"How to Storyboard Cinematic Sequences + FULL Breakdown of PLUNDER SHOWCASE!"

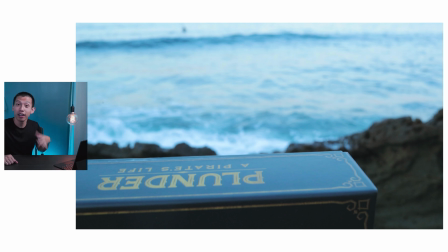8:14 I will tell you now that I was so frustrated in the edit because, like I said, I didn't work out this part in the storyboard when I was doing it. So what I wished I did before was to actually get like one specific type of movement for each consecutive shot in the box art,
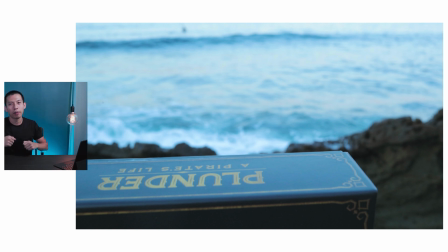8:28 instead of just getting one to the right and then one over and then one back. I just wanted nice consecutive shots of one specific movement. Left to right, left to right, left to right. I feel like it would have made the video much smoother, and there's a little bit of disconnect there in the beginning, so I wasn't a big fan of that.
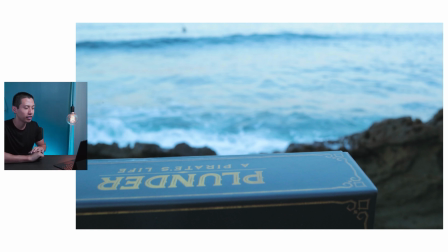8:43 Fun fact, you can actually see one of the surfers here. I'll circle it right here in the video, but he's right behind the board just waiting for some waves. There's actually a whole school of surfers there, so I was kind of just waiting for them to swim out a little further. So this was around 6 a.m., a little bit before sunrise, over at Hyster Park in California, SoCal.
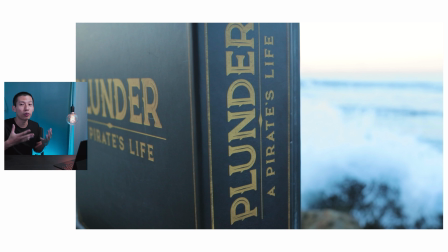9:00 For the one wave scene, I also waited like 20 minutes or so, because of course, when I'm ready to film, the waves were super small and they weren't like big and vast enough. So I really wanted a way to kind of cascade over the rocks as I was waiting to stage the box art right there.
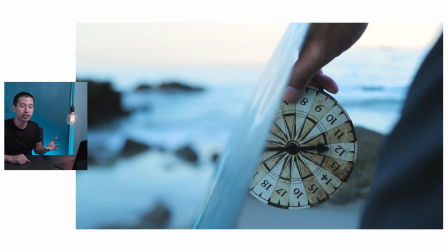9:15 The next part, as I mentioned before, was immersing the audience into theme, right? And the map tiles are either ocean or island. So that's why right away I put the map tiles there with ocean in the background. And I wanted to think about a creative way of transitioning from the map tiles to the next set of components.
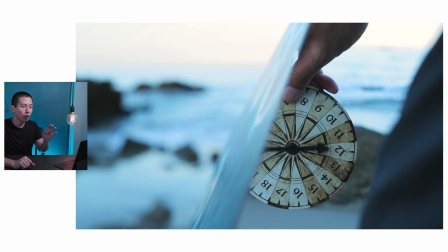9:31 So naturally, I was thinking, oh, they have these nice sharp corners here. Why not just mask out an edge in the edit and just kind of flip it around? I went straight in front of the camera and just like twist it around. So it gives me some flexibility in post to mask that part out.
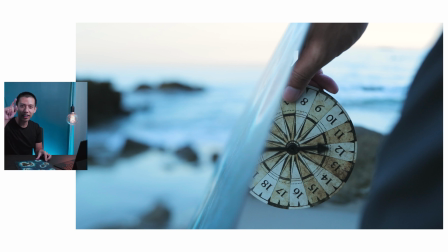9:46 And what masking means is to basically draw a line. So So normally you would see the studio on this side, right? But then what's really cool is when you are kind of panning with some kind of line that goes across the lens here, you can make a different kind of clip here, which looks really cool, which is why I put in the compass shot right after this.
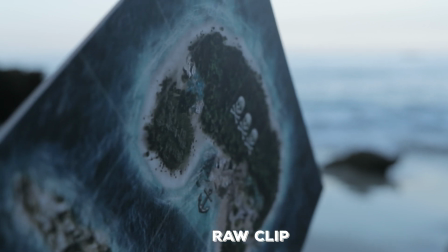10:04 So as soon as I flick this around, instead of seeing like the next part of the beach, instead you go to a completely different shot and you see the compass.
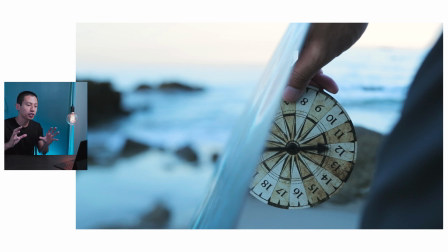10:12 So that's what masking is. It's making a layer that you can replace with another clip. And masking takes forever. You have to go frame by frame. And as every single part of the frame moves, then you have to follow that with the mask.
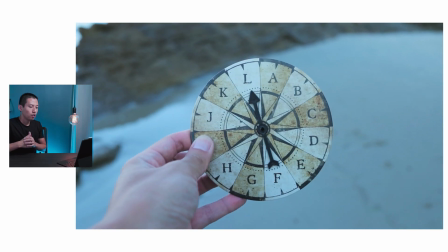10:25 So it takes ages to mask. And the next part, we go into the compass scene. So the compass actually was one of the most difficult parts to film because I had to spin this with one hand, right? And then I have to grab my camera, focus on it while the arrow is still spinning, and walk. So watch.
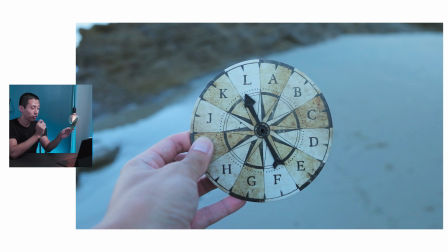10:45 That's how much time I had to flick it, hold it in place, walk, take my camera with the other hand, get it centered focus, and keep walking and not lose autofocus. So that took me at least like 20 to 30 attempts to get it right. And also there's a small little detail. So what I did here was I actually started off clockwise for the first compass showing the numbers.
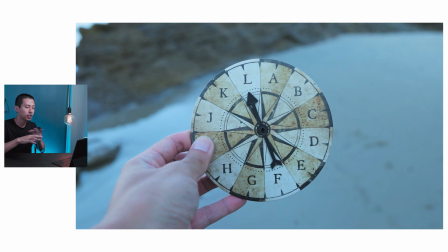11:05 And then for the second compass, I went counterclockwise, and that was to just introduce a purposeful disconnect, because there are actually two different compasses here. One is for letters and one is for numbers. These will tell you where to put certain components on the map when you're setting up Plunder.
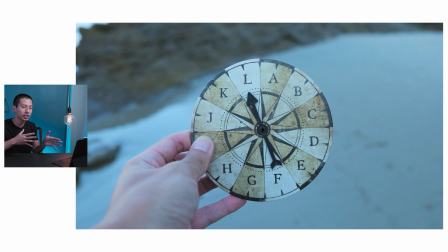11:19 So even though they look the same initially, I wanted to introduce that really quick disconnect to show you that these are different compasses for different purposes.
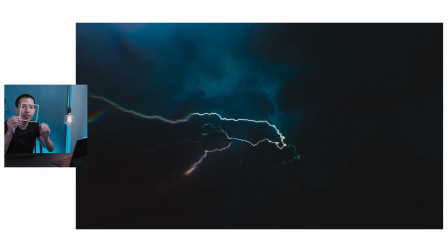11:26 And then we go into the storm. So in Plunder, there is this square tile here.
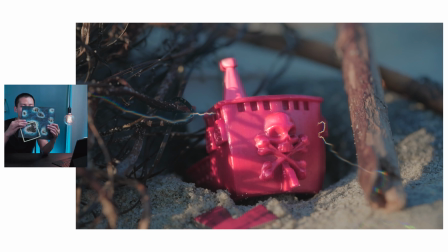11:31 And depending on where you spin the compass and where this lands, the storm will be placed at a certain spot on the board. But of course, if you don't know anything about the game, you don't know that this is a storm mechanism. So that's why I figured, oh,
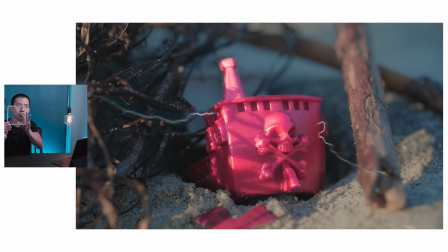11:44 this would be a really cool idea to actually put in a real storm in the middle here and transition into that as I'm zooming into that. So this was definitely part of my original storyboard, and I'm glad that it stayed in, it worked out. So even though I introduced a stock clip, so this is actually from Storyblocks that I used,
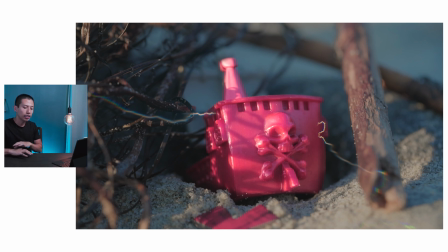12:01 even though I introduced this stock clip, the overall intention of the video is to focus on the board game. So every time I do introduce generic clips like that, I always try to keep it very, very short, only enough to give the audience a sense of theme. But after that, I just cut right away and go straight back into the board game, which is why I then go into the pirate ship.
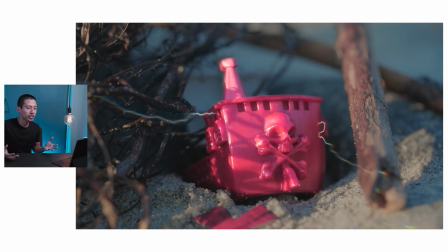12:20 So now you see here the pirate ship is shipwrecked, right?
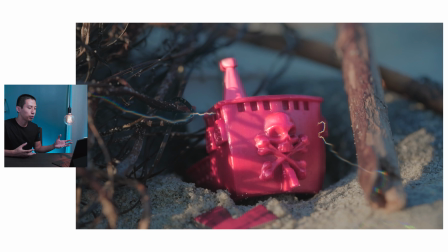12:23 We see X marks the spot right next to it, sand, and we have seaweed and all this, beach debris. So right away, I start introducing like, boom, this is about a pirate themed board game. So for this next scene, I show the player board, or kind of like a
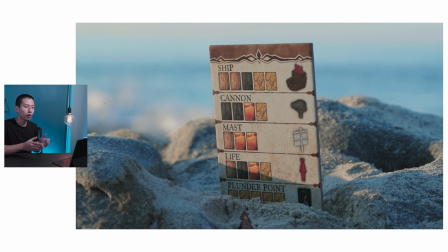12:38 reference board that shows all the components and what is involved in order for you to upgrade that ship. So I wanted that to follow the ship, that way you have an idea about what components are being able to be upgraded, but I didn't want to actually show like the individual cannons and the life markers and the masts and like all of the individual resources just yet,
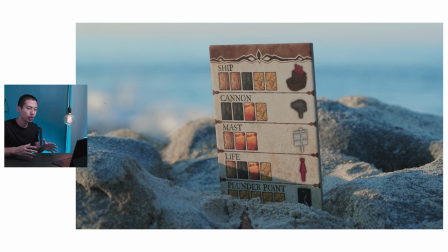12:57 and save that for the part where we're talking about the game mechanism itself. So this was just a very quick introduction and a follow-up to the ship shot.
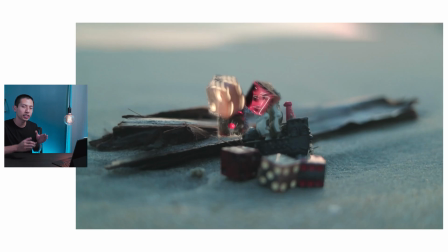13:05 And then we tie in a little bit of the setup with the compass and the storm actually being on the board, and then we go into this dice shot. So this one's interesting, right? I had no idea what to do with the dice, and here's the original clip.
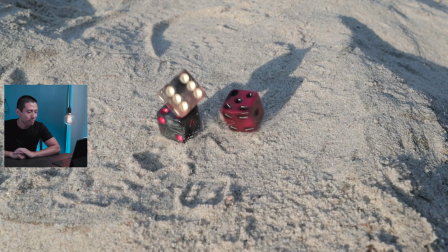13:17 It's just bad. Watch. Right? So I have no idea what I'm doing here.
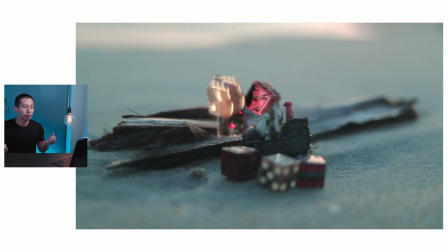13:22 I just dropped dice and I'm like, I don't know what to do with this. But it's better for you to just get that shot. And I had zero intention of using this in the final video. But then as I was putting this together, I realized like, oh shoot, you know what? What if I were to reverse this and then mask it so that way it overlays into the next shot?
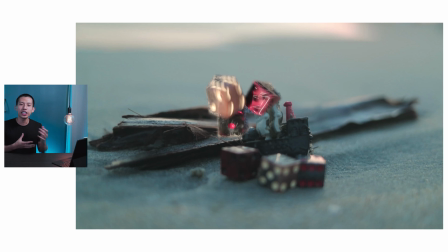13:39 So it kind of works out, right? So you see a really interesting way of showing dice, right? They kind of are reversed, but then as they're reversed, you still see them in the shot, but then in the background, you see a completely different scene. But then this next scene right here takes place at a completely different beach. It's actually over in Long Beach.
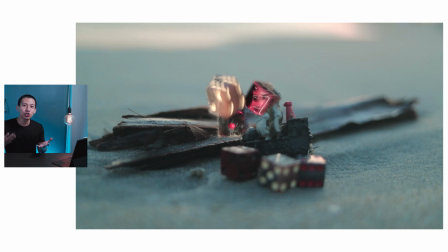13:55 And the reason for that is because I totally forgot to film the major transition, the pirate flag scene at the other park. So this one was much easier to get to, and plus I saw this as sunset versus sunrise, so I did get a nice little dynamic change to the overall colors of it. So I went to a completely different beach just to get literally like 3 seconds. So it's crazy, you spend 2 hours to film, and then in the final edit it only takes up like 2 or 3 seconds, but I just always love doing that because it's just so worth it to get those details in.
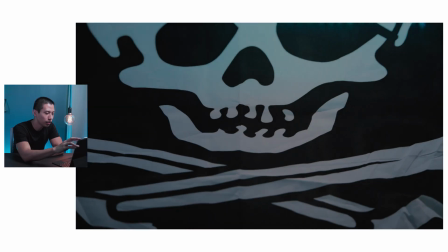14:25 And of course we go to the pirate scene, and then we transition into the studio. So those are actually 2 separate clips that I masked together again.
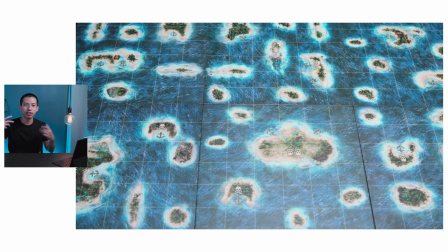14:32 So here there was a pirate flag that I just whipped around at the beach, and then in the studio here I had my camera on a tripod as it is now, and then put a pirate flag in front of it, pulled it back, and then from here we kind of just get a restart. So now I introduced the entire board, and I want to show you that it's modular.
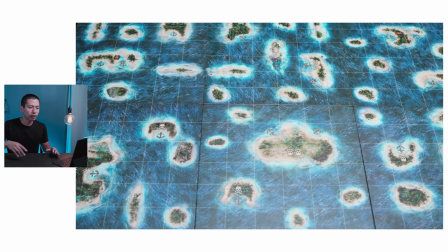14:49 So I set up like 6 or 7 different ones, but I think 3 of them made up the final edit. And then right after you set up all of the individual ocean tiles, you put this border around all of the ocean maps. So this is the border that is regulated or corresponding to the compass,
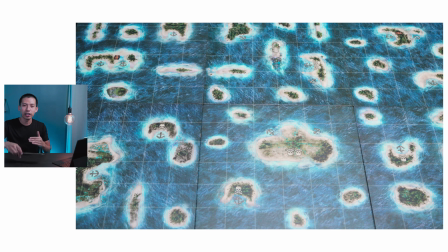15:04 because this is going to give you the coordinates of where to place certain components during the setup. Another side note is that I listen to the song for my cinematic showcases before I do anything else. If anything, I listen to it at least like 30, 40, sometimes even 100, 200 times.
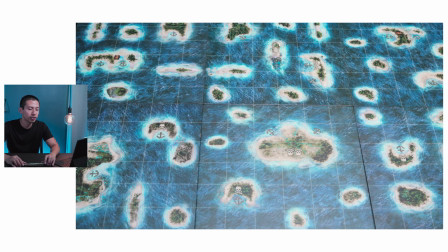15:19 Like realistically, I really do. I listen to it that many times because that's how I get all my ideas for the types of shots that I'm gonna get. And for one part of it, it was a very, very quick drum shot. It was doo-doo-doom. And I didn't know what to do for that shot.
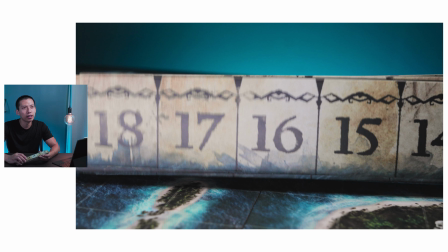15:31 It's like, I can make very, very fast cuts, but there would be a little bit too much disconnect there. So instead, what I can do is to just take a bunch of these and then overlay them down so they just fall and collapse, just like that, which would match the beat of the song itself. So I was really happy with that turned out,
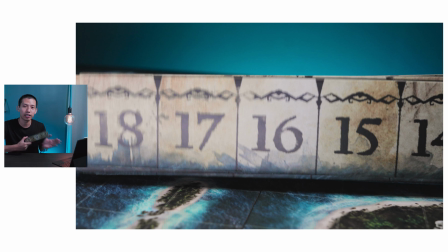15:48 and I'm glad that it worked and it matched along with the beat there.
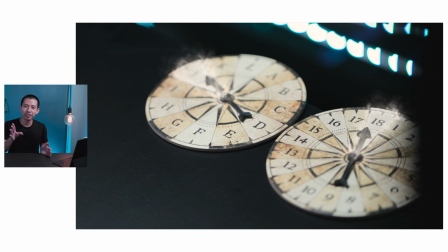15:51 And in this next scene, like I told you before, for the compass, when you are flicking them and you're spinning them, they're going to land on a certain number and a certain letter. And that gives a subtle detail to the audience saying, hey, like pay attention to this, because when the arrow lands here, that means this is where certain components are going to fall on the map.
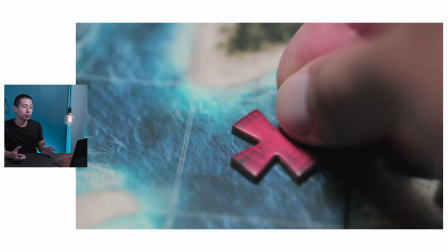16:07 And in this next part, I know it happens really fast, but it's matching with the beat. So that's where I go straight to the coordinates that was just spun around by the compass. And then right where those coordinates land is where I put X marks the spot. So this is where you're going to dig for treasure.
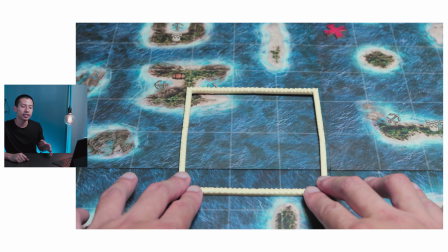16:21 Next part, we go straight into the storm, and to give a gentle reminder to the audience, instead of giving another generic storm clip, I wanted to do something different.